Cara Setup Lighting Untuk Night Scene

Scene malam hari jadi salah satu scene favorit kebanyakan filmmaker. Karena pengaturan pencahayaan yang dilakuin tuh gak serumit ketika kita syuting siang-siang. Cahaya bocor di mana-mana, cahaya matahari terlalu keras. Jadi scene malam hari ini ngebebasin kita untuk sekreatif mungkin untuk nge-lighting shot kita. Ini adalah final shot yang mau kita pelajarin di video ini. Dan ini adalah lokasi aslinya, hanya dengan lampu ruangan. Hello filmmakers, welcome to Downnet Media bersama gue, Fikri Vlogs.
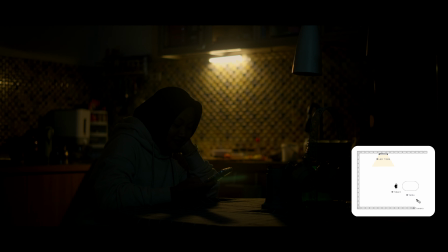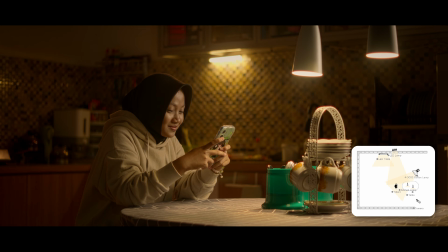Dan di Downnet Film Section kali ini, gue mau ngajak kalian semua untuk belajar bareng. Gimana sih caranya setup lighting scene malam hari yang menarik, realistis, dan sinematik.
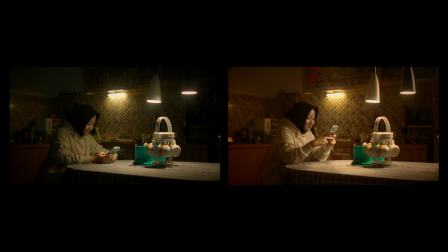[0:42]
Step pertama, kita cari tempat syutingnya. Di sini gue pengen nyoba shot di dapur gue. Mari kita lihat sejauh mana kita bisa explore.
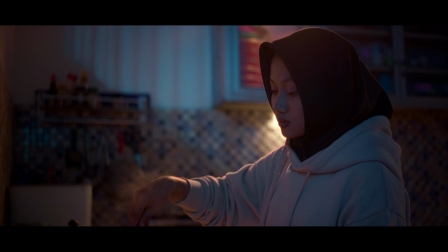[0:47]
Step kedua, kita tentuin angle dan adegannya. Gue mau buat dua pilihan adegan. Pertama adegan motong bahan masakan, dan yang kedua adegan makan. Dan sepertinya angle dari sini dan dari sini yang kelihatan paling menarik di tempat ini. Step ketiga, kita pasang seluruh practical lights. Di sini gue akan pasang satu LED tube di sela-sela antara rak dan meja. Jadi bisa berfungsi untuk nerangin meja sekaligus nerangin wajah subjek.
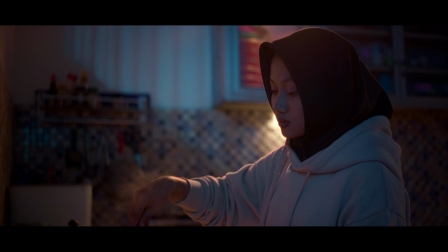[1:07]
Practical lights kedua, gue akan pasang lampu gantung di bagian kompor dan bagian meja makan pakai cheese stand. Step keempat, setelah semua practical lights hidup, tentu shotnya masih gelap dong. Karena kan kita baru ngidupin practical lights nih. Lampu ruangan yang kita ciptain gitu loh, bukan lampu yang memang lighting. Apa maksudnya itu lighting?
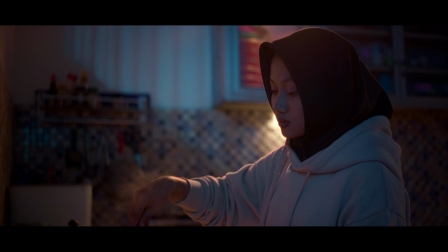[1:23]
Ya lampu gak sih bahasa Inggrisnya? Dan ini saatnya untuk kita ngidupin beberapa lighting yang termotivasi dari practical lights tadi. Nerusin cahaya dari practical lights yang masih gelap. Lihat before afternya, jadi lebih lit ya. Masih kelihatan natural seolah cahaya-cahaya tadi itu berasal dari lampu practical lights, LED tube, dan lampu gantung itu doang.
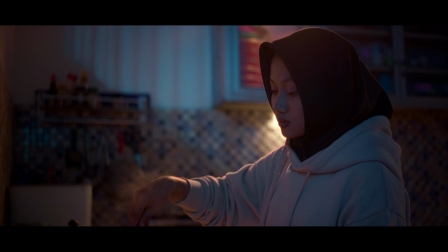[1:42]
Padahal kan udah kita tambahin lighting lagi ya kan. Tapi tetap kelihatan cakep. Kita udah tambahin key light-nya, kicker light-nya. Biar mood malam dan ademnya kerasa, gue akan kasih background light warna biru. Karena kebetulan di dapur gue tuh ada kayak ventilasi besar gitu di atasnya. So, kita akan manfaatin untuk tembak cahaya warna biru sebagai motivated lighting dari cahaya bulan yang masuk ke dalam ruangan.
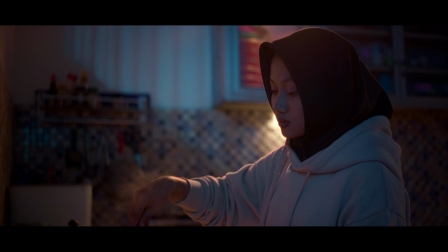[2:00]
Setelah dapat identitas cahaya biru dari luar jendela, biar makin kelihatan dimensinya, gue mau kasih satu lighting lagi yang kita bentuk seolah-olah jadi kayak jendela gitu loh di dinding.
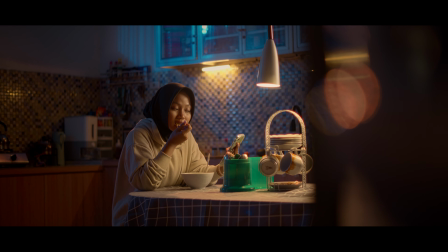[2:10]
Step ke-6, karena cahaya birunya nggak bisa ngebungkus semua ruangan, kita tambahin yang namanya room tone.
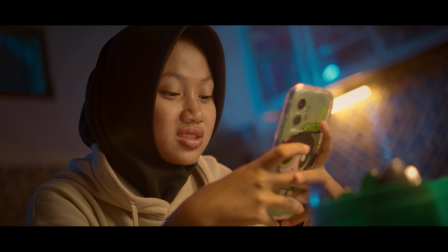[2:14]
Kita pantulin cahayanya ke surface putih biar nyebar ke seluruh ruangan. Step ke-7, shooting. Dan beginilah hasil scene dari lighting yang simple ini.